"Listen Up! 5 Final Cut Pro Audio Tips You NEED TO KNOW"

Voice isolation works surprisingly well if noise is happening in the background of your recording, but I find that it just doesn't cut it with removing that echoey reverb sound from recording in certain rooms.
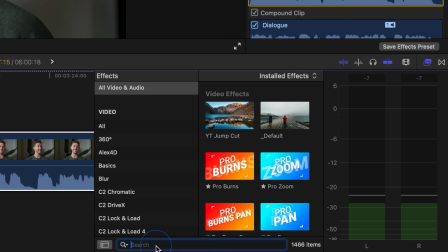[8:25]
A plugin that I like that takes out that echo really well is called D-Room from FX Factory.
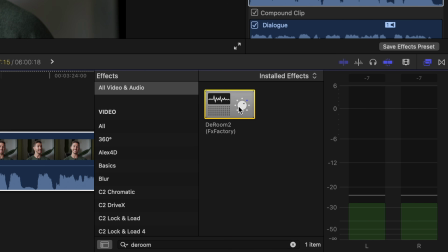[8:31]
This is not sponsored in any way. I just use the plugin for nearly all of my voice recordings. So here's what this recording sounds like without D-Room. There's a lot of echo in this room, especially if you are listening to this not on a phone. And here it is with D-Room applied. It cleans it up quite a lot, removes the echo, and is pretty easy to use.
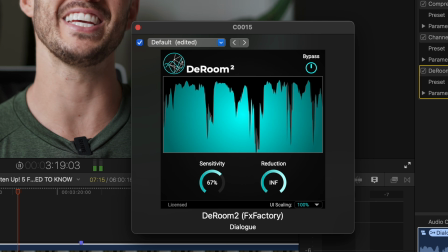[8:52]
There's a dial where you can adjust sensitivity and a dial for how much you want the echo to be reduced.
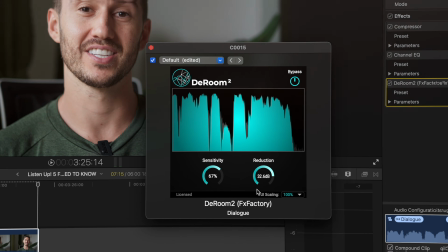[8:58]
And then you can save different presets if you film in different sounding rooms and stuff. The next tip will help make your voice audio sound not so distracting.
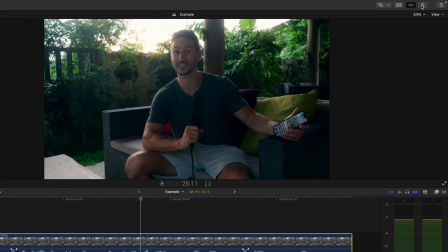[9:06]
I highly recommend selecting your clip, going to the audio inspector,
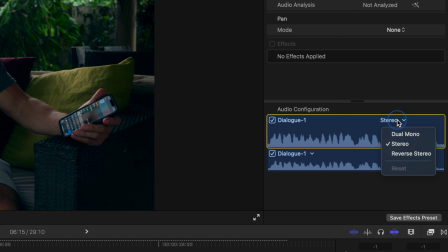[9:10]
and changing the audio signal of your dialogue from stereo to mono or dual mono.
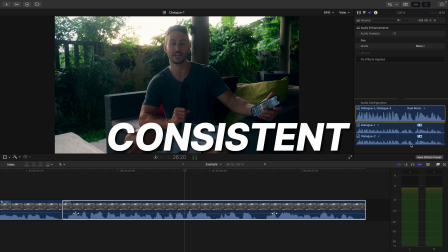[9:16]
This makes it so the listener receives a consistent and focused sounding voice. Using stereo for voice can be distracting because it's like having the voice go on a journey around your ears, and that can make it harder to understand and focus on what's being said.
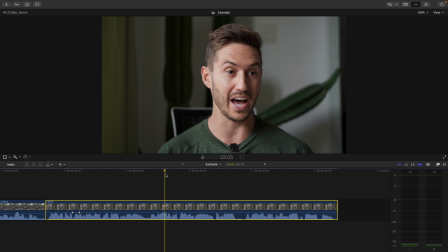[9:32]
So if you happen to move from the left of your mic to the right while recording, that'll be heard in the person's headphones if you use a stereo signal.
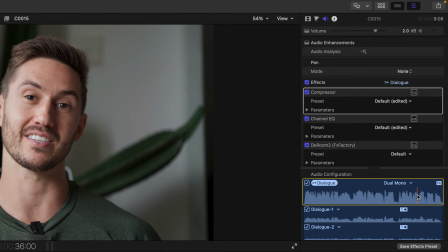[9:40]
And that can actually be the thing that causes the person to stop watching your video, whether they know it or not. Switching to mono simplifies the sound. Now, a little bonus tip is to do this for sound effects. Not for all types of videos. For example, you wouldn't do this if you were editing a film, but I find that for most types of videos,
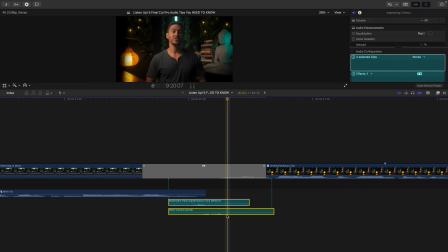[9:59]
changing different sound effects like transition sound effects, pop-up sound effects, etc. to mono results in a sound that fits better in the edit. This next tip will make your change in audio from shot 1 to shot 2 as smooth as... Hey, ChatGPT, what is a funny example of something that's smooth? A penguin, rocking sunglasses, smoothly glides across the icy dance floor, impressing fellow penguins with its cool moves. Maybe it could even teach seals to dance.
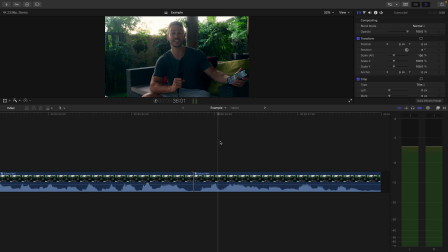[10:23]
You don't want popping to happen in your audio, and this can happen when your audio changes from one clip to the next very abruptly.
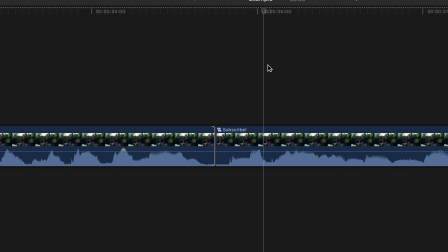[10:31]
So how you can go about preventing this is by selecting the two clips and press the keyboard shortcut
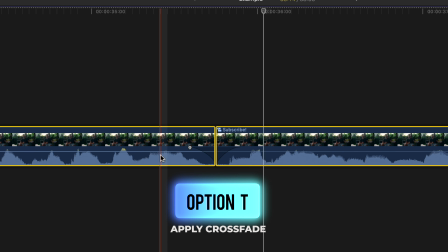[10:37]
Option-T to instantly make audio crossfades on those two clips.
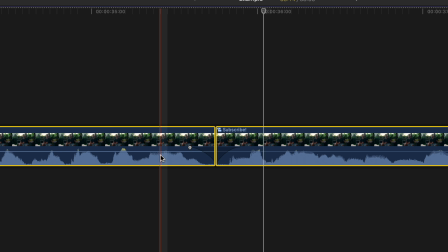[10:42]
This gradually drops down the volume of the audio at the end of the first clip and gradually raises the audio on the next clip. You can also go in and extend the fades, as well as change how gradually the audio is adjusted by right-clicking these little points and selecting one of the options.
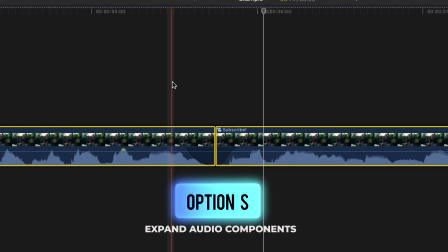[10:58]
If you want a smoother flow of audio though, you could press the keyboard shortcut Ctrl-S on your clips to expand the audio from the video,
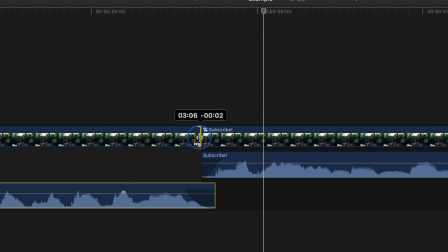[11:07]
and trim either the end of shot 1 or the beginning of shot 2 by dragging the end of your clip in, or by pressing period or comma on your keyboard to trim by only a few frames.
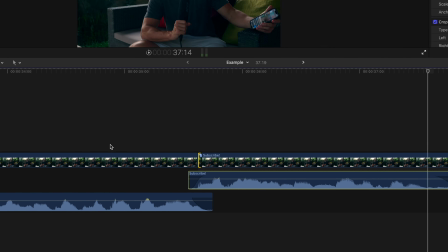[11:18]
This creates that smooth change in audio so you don't get any popping noises, and it keeps a good consistent flow of volume. These tips are useful and all, but the audio tips in this video allowed me to make my films so much more cinematic. It is an older video of mine, but it is still very useful. And subscribe to the channel. I post videos every week with useful tips like these. Have a great day, guys.